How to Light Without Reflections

In this video, I'm going to show you 3 ways you can hide your lighting reflections: composition, light placement, and light shaping. First and foremost, one way to avoid reflections is turning off all the lights in the space you are filming in. The darker the space is, the less reflections you'll have to deal with. An easy way to avoid catching reflections is by simply changing the composition. This can be either having a tighter shot in order to show less of the windows behind your subject, or moving the camera so that it's filming at an angle to the windows instead of directly in front of them.
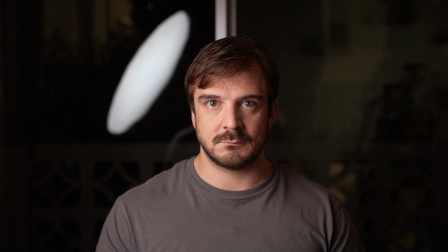26s
If I have this shot of me sitting directly in front of the window, you can clearly see the light in the reflection.
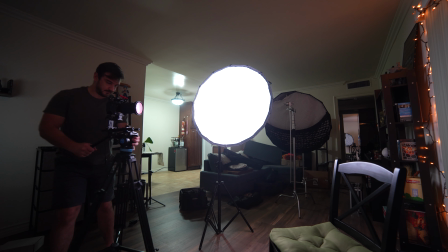31s
But if I move the camera and now turn the shot into a 3/4 angle, the reflection is gone. Now let's say you have a client that has a nice background from their room or something, and they really want to show it off. They want to film head on, maybe something like this, then you need to work with lighting placement in order to avoid those reflections.
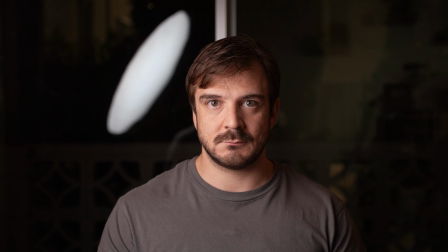46s
In this particular situation, when the camera is directly facing the windows, any portion of the light source that's facing the window will be seen. So one of the best ways to avoid reflections when you are faced with a situation like this, assuming you are filming with a softbox, is to opt for split lighting. This is when half of the face is hit with light and the other half is in shadow. You want to aim for split lighting because you could rotate the light to face your subject and not the window.
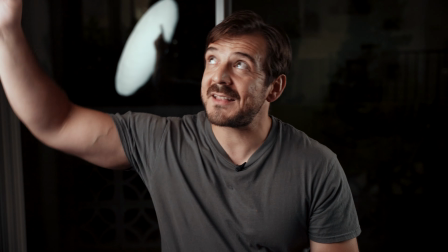67s
So notice, once I turn this light towards the window, the blackness of the softbox isn't enough to cover the light from reflecting in the window. So I'm able to turn this light all the way this way, and that light is still able to hit me without being reflected in the window. Now, you could get a bit more leeway if you use a grid with your softbox, but we're gonna cover that in the shaping portion of this video. Now, the problem with split lighting is that it can create a very dramatic look on the face, which if that's what you're going for, great.
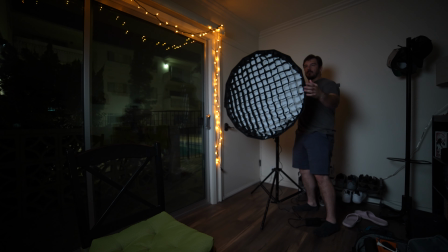93s
But if not, then there are 2 things you can do to lessen the contrast. You can add a fill light on the other side, making sure that light also doesn't cause a reflection on the window.
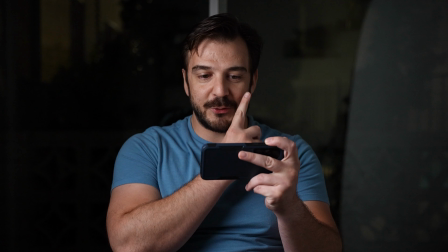101s
You can also use a bounce board as long as the back side of it is not reflective. If both sides of that bounce board are white, then inevitably it's going to cause a reflection in the window no matter how you turn it. But if there's a dark side to it, you may be able to maneuver that bounce board to a point where it's not reflecting in the window, but still bouncing some of that light onto your face. The other thing you could do is move your key light slightly in front of your subject.
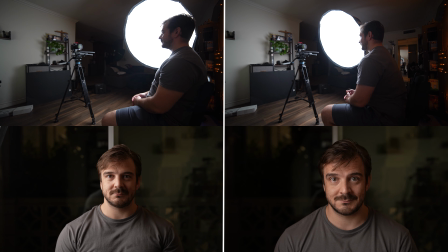121s
This will help wrap some of that light around your subject's face since you're allowing more of the surface area of your softbox to illuminate that face. The larger your softbox is, the more light you'll be able to wrap around your subject's face. Now, if your angle is tight enough, you can also get away with paramount lighting.
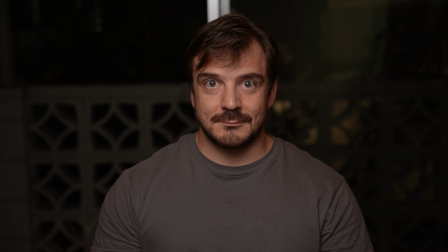136s
This is where the light is placed in front of your subject and slightly above them. This lighting can work with the right combination of focal length and the height of your light.
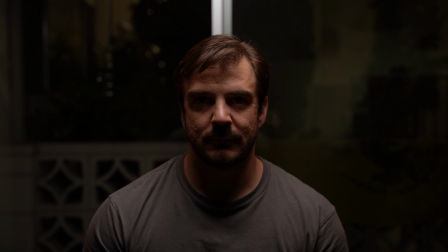143s
But you don't want to get the light too high, otherwise you're going to start to create those unflattering raccoon eyes.
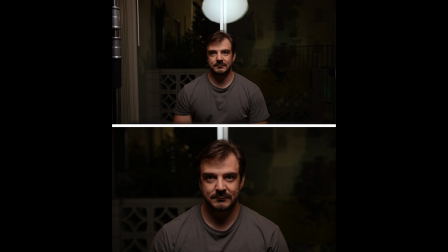148s
But you do need a little bit of that height in order to avoid catching that reflection. The tighter your focal length is, however, the less height you'll need to get this look. And then finally, when it comes to lighting placement, if you have the room for it, just move the light source far enough away so that it's not in the frame anymore.
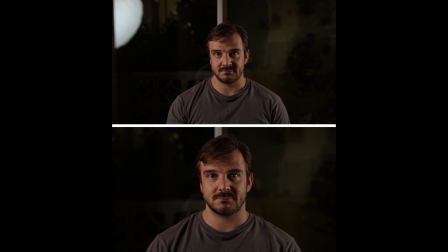161s
There are 2 things to consider when you try this method. Number 1, the wider your focal length is, the further away you're gonna have to move your light. And number 2, the further away you move your light, the larger your light source needs to be in order to maintain a nice, soft quality. And that's because the size of the light source in relation to the distance from the subject's face will affect how soft that light is. The final way to mitigate reflections on windows is controlling the light. Now, one of the tools you can use is a grid.
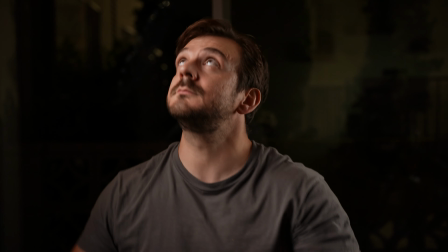187s
Like I mentioned earlier, if you are going with split lighting, you can use a grid to help block just a little bit more of that light,
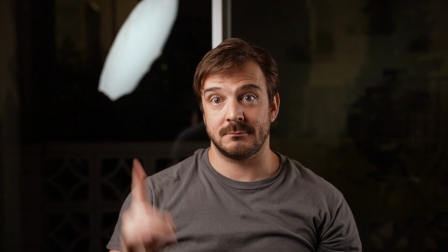192s
which will allow you to turn that light just slightly more towards your face so that you can get a bit more wrapping. The other way you can shape light is by flagging it out. Flags are just black pieces of non-reflective fabric that you can use to block the light from hitting specific parts of your shot. But if you're on a budget, you can also use black cardboard or poster board. The whole point is to use a black material to block a portion of the light being reflected.
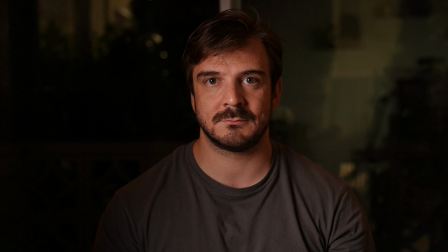213s
The smaller the amount of light you have to block, the easier it'll be. But keep in mind that you may be starting to cut the light that's actually hitting your talent if it's too close to their face. If that starts to happen, you can try compensating for the loss by increasing the brightness of your light. And that about covers the different ways you can avoid showing reflections from windows. I know most of the examples in this video had the camera pointing towards the windows in a wider angle, and that was just to show you what the worst case scenario can look like. If you are able to either shoot at an angle or at a much tighter shot, it gets easier to avoid catching those reflections.